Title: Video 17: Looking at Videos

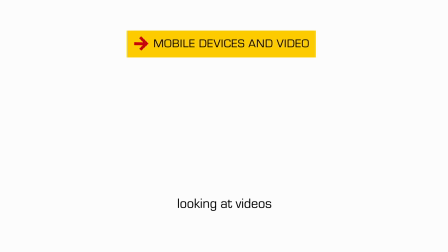0:03 For the rest of this video segment, I thought I would go through a few of them with you and we'll watch them together.
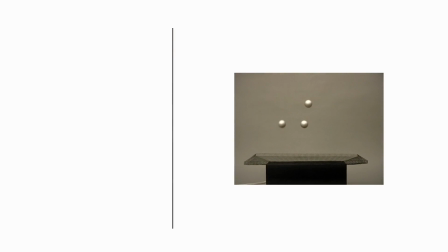0:10 So let's start with this one. It's actually a piece of art, but I immediately saw the technology involved with getting those balls floating in the air, so it's relevant for us, I think. And I think the video continues to engage us. I was really drawn to the color in this particular attempt.
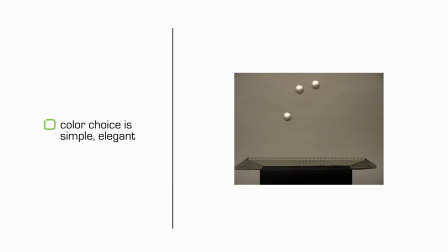0:30 It's quite beautiful in that sepia tone, for me anyway. Okay, so now we see a hand. That's interesting. They're making the video a little more compelling by inserting a fourth ball. Okay, it's a good idea that you run the video and change it after a few seconds.
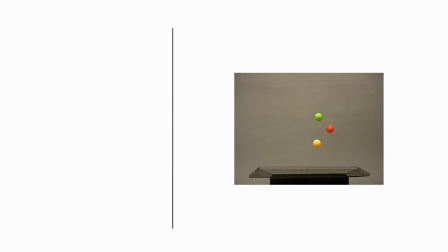0:49 So look what's going on now. they've cut into a new video with colored balls, which is really quite beautiful, and so we're inserting yet another iteration of the video after the first, and I'm still fascinated and want to look at all those balls.
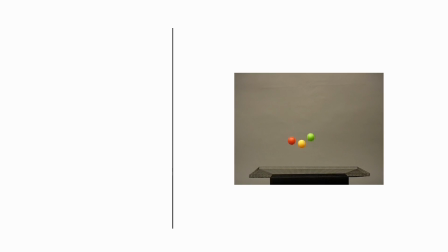1:07 It's the same setup that was in the previous video, but this time colored, and we're at the very end now, and there you go.
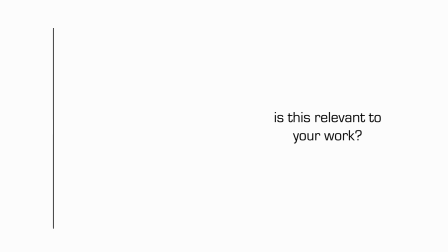1:14 I thought it'd be fun for you to just take a look at this particular one. The question is whether or not this is relevant to your own video making.
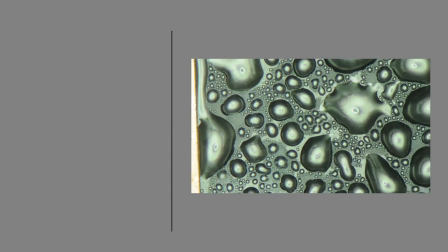1:23 That's your call. So let's go to the next one.
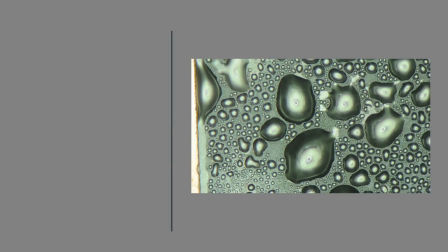1:27 You're seeing a surface inside a piece of equipment and we see drops of water forming on the surface.
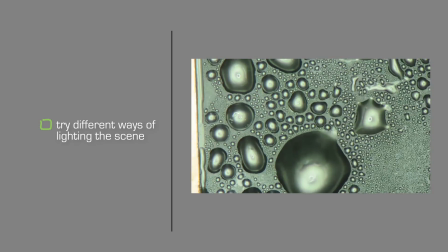1:34 I gather the researcher first tried to capture the phenomenon with angles lighting this.
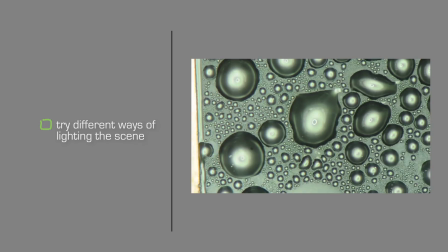1:41 There were too many reflections and glare he mentioned to me. So in the end, what you're seeing here is, interestingly, a ring light.
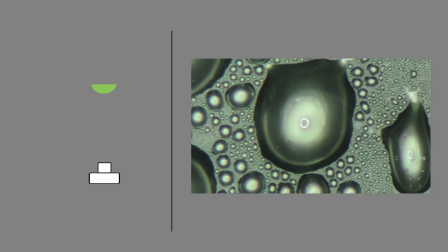1:49 It's concentric with the lens, and it's lighting the surface at a perfectly perpendicular angle. I remember that he tried a lot and wound up with this one,
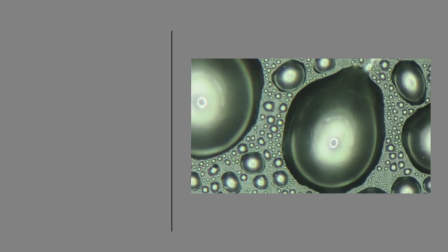2:00 and we're seeing that these drops are coalescing and becoming larger, and that is, in fact, the point of the science.
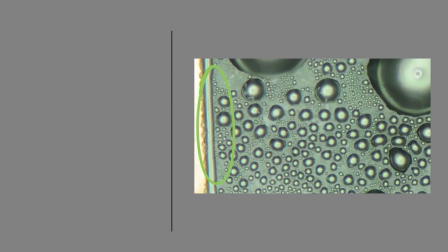2:10 Later, when he sent it to me, I asked if he intended to include in the frame the left side wall of the apparatus.
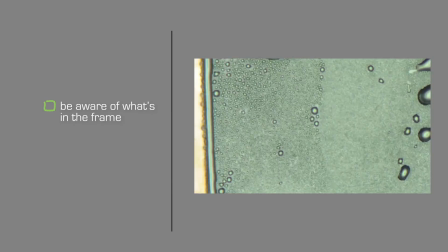2:18 For me, it looked kind of like an accident. And in fact, his first response was that he didn't intend to show the wall.
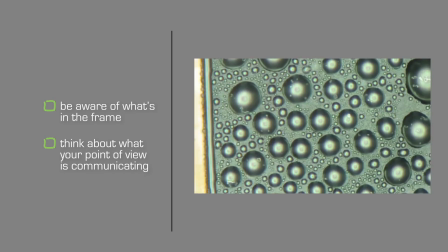2:26 But after thinking about it, the edge is very informational to scientists who understand this kind of stuff,
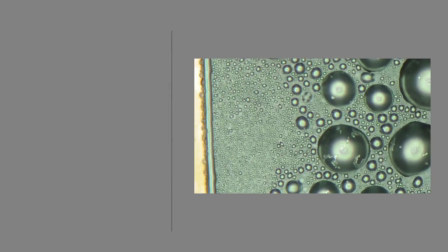2:33 because the edge affects the motion of the drops. So, for me, I would have shown even more of the edge.
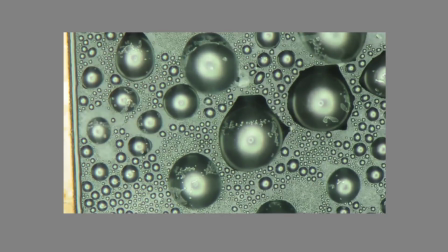2:41 Great deal of attempts were made in trying to make this video in the end. I think it's a great job.
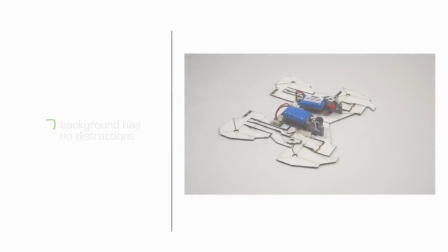2:47 So here's something that's considerably different from what we've been seeing before.
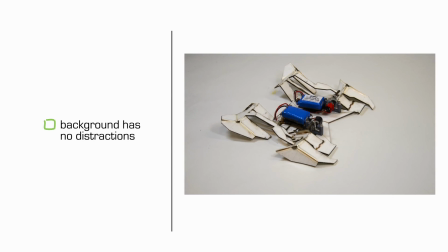2:52 We're seeing a flattened something or other become unflattened, totally by himself. You can sort of guess that, oops, that was a bit of a jump. You can guess that the battery is making all this happen.
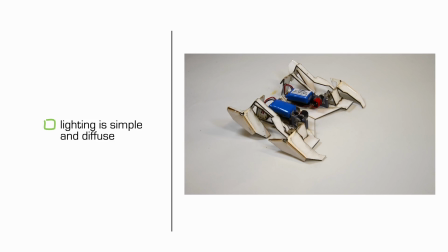3:07 It's somewhat origami-like, wouldn't you say? And now he's becoming even more of a something. I don't know what to call it. It really is a robot. And so these researchers are doing some pretty fabulous stuff where you start
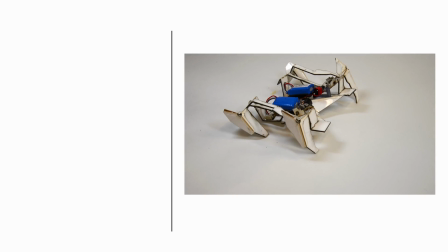3:25 with a flattened assemblage that becomes something else. And we did speed this up a little bit, so that's why you're seeing some jumps.
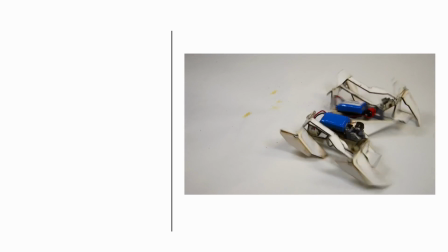3:37 There he goes.
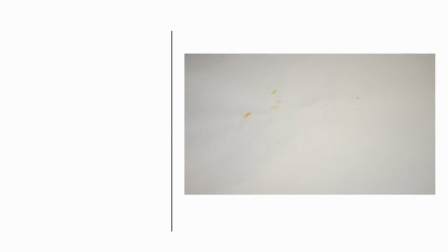3:40 Kind of silly, but incredibly unique and very exciting, leaving a trail behind him, by the way.
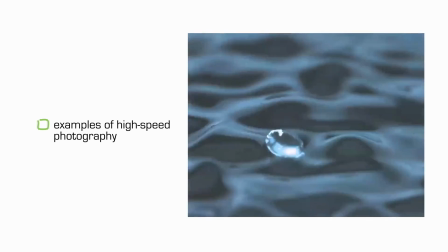3:49 And finally, this last batch is a bit beyond the course because these videos were made with a high-speed camera.
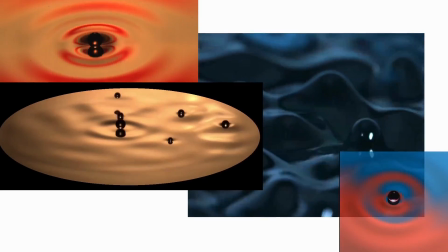3:56 But I thought I'd get you excited about your next steps in case your work will benefit from high-speed photography.